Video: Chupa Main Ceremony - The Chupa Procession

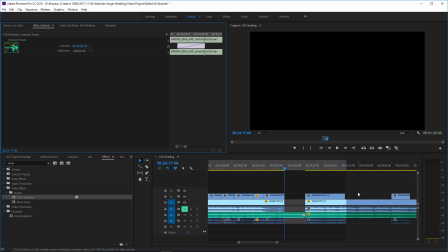So we put a fade between them, and I find that it usually works a little better with the audio transition pulled all the way to the left, so it brings in the new song a little bit early. This is actually something bands will occasionally do live.
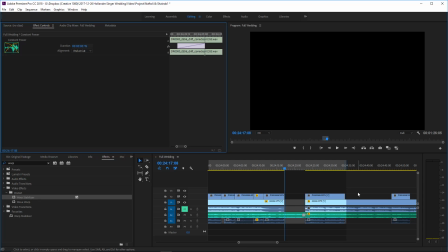The lead singer or the lead instrument will start playing the next song a second or two before the song actually begins. They're actually just informing the band what to play next. So we can create that same effect with a audio fade,
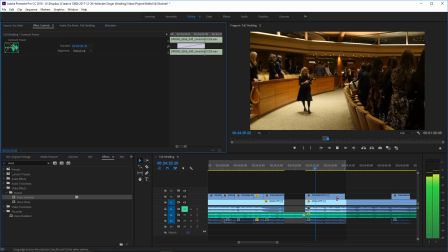but subconsciously a viewer will think that it sounds very natural. Let's just make sure it sounds good.
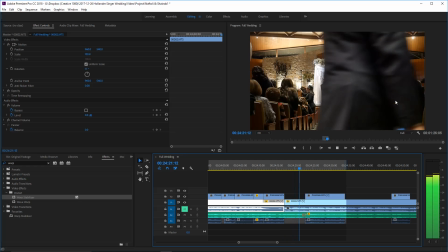go. That sounded good to me. And then I'm just going to drag this to here.
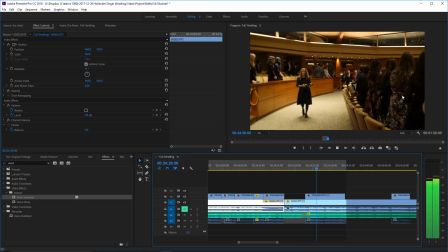So now, after this pan, this becomes the shot.
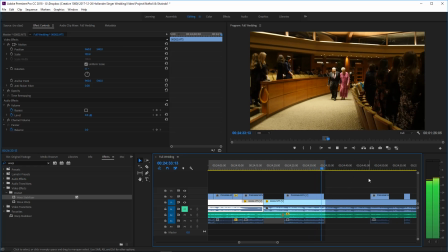And you'll see people begin to stand up. And the very next shot will show us why they're standing up and what they're standing up for.
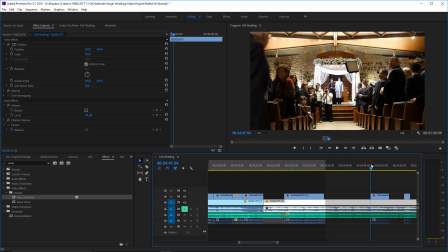And that works perfectly.
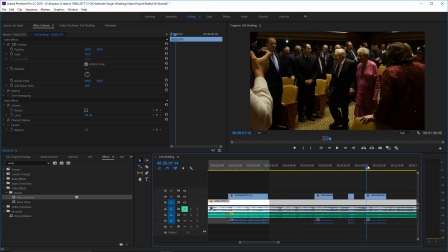Let's see what else we have. So here they're walking down the aisle.
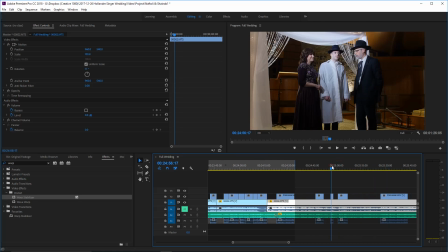And this next shot, they're coming around the bend. I'm just looking ahead at what I actually have.
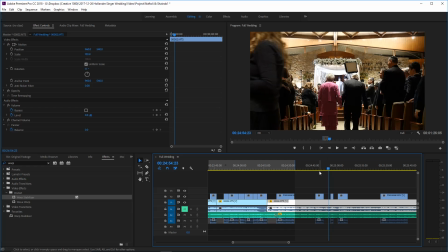And I'm gonna decide how I want to use it to work.
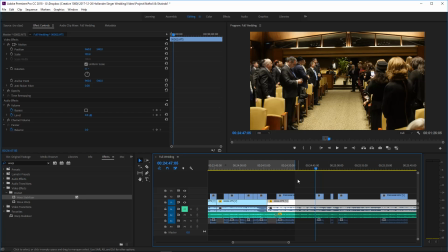Over here, we could use shots of them walking down from the back.
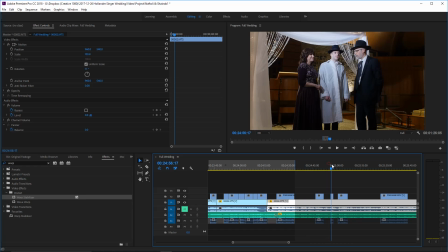That works. Between this and this, I kind of need a break.
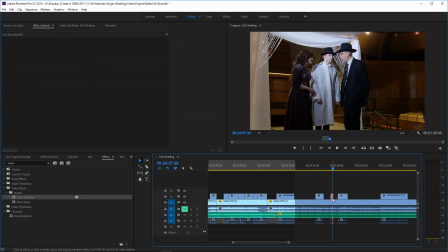I need something to cut to, and I don't really care to use the second camera if nothing's actually happening in it. So I'm going to jump ahead and I'm going to pull this clip
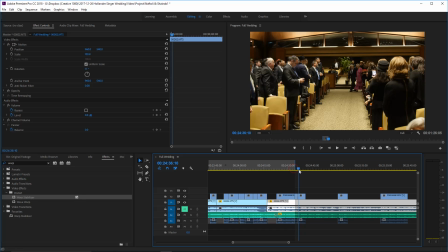of the groom, put that right there, and that will be the break between when they're further up the aisle and when they come around the bend. Let's see how that plays out.
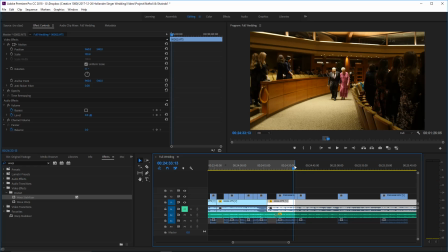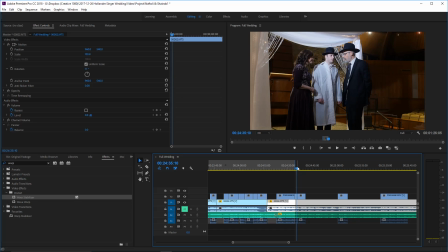That's perfect. So it becomes a natural, we're non-linear editing, but it's a linear event. So we have to make sure to keep the story in order, but this specific clip actually helps us tell the story.
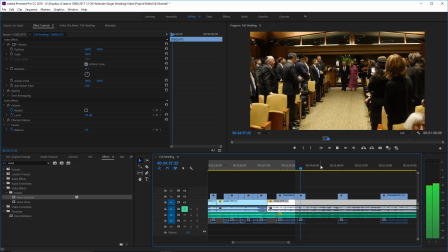It becomes an asset to the story. They're coming down the aisle. You could see a shot of the groom, and then a few seconds later, they're obviously further down the aisle.
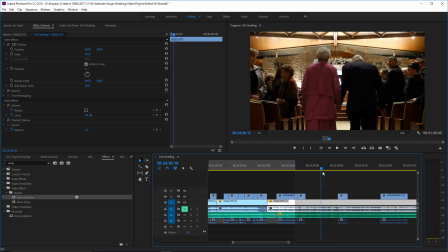Now, they just finished turning the bend here, and they're already walking down. So I can't use the shot of them coming around the bend. I need the shot of them a little bit further down. And before, when the groom was walking down, I used this shot of him further down the aisle.
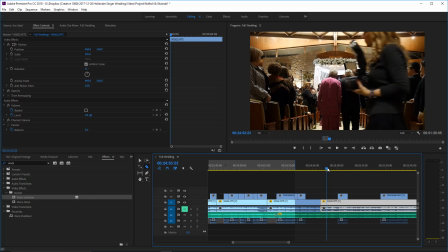So I'm going to use a closer one, and I kind of like the spot right here where these people are looking towards the person walking down the aisle.
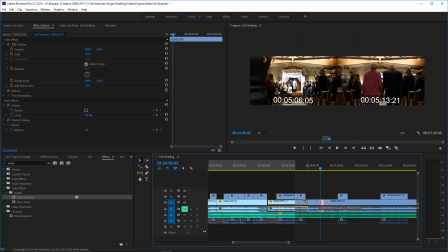So, and we're going to go until I don't want the photographer walking into the shot.
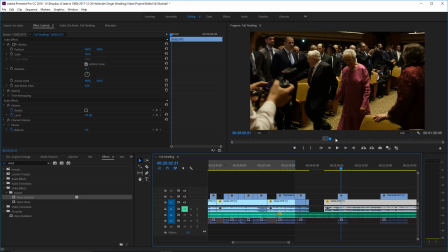So we're going to use just this little portion right here.
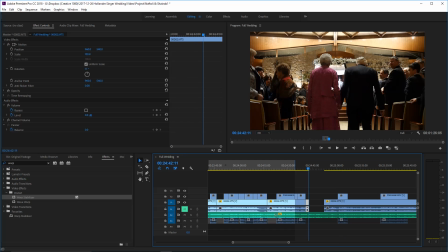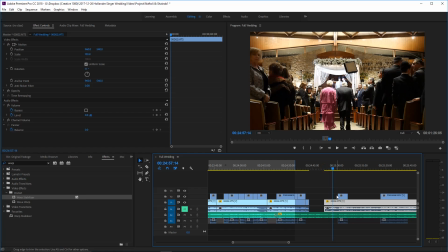Alright, and because this is at a different angle, you're not going to really notice that we skipped them walking halfway down the aisle. And it doesn't help, it doesn't add to the story at all to show them from the back, because these are grandparents or great-grandparents, and,
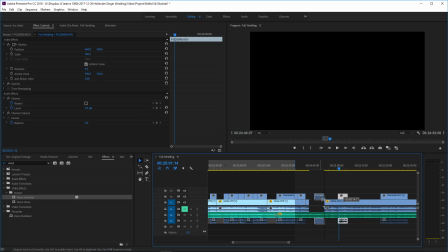you know, years from now when people are looking back at this video, a shot from the back doesn't add anything to it.
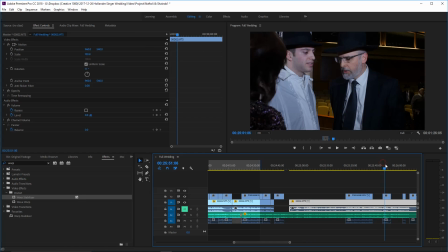People want to see their faces, hear their voices. Well, in this case, just see their faces. So we're going to put this clip in here.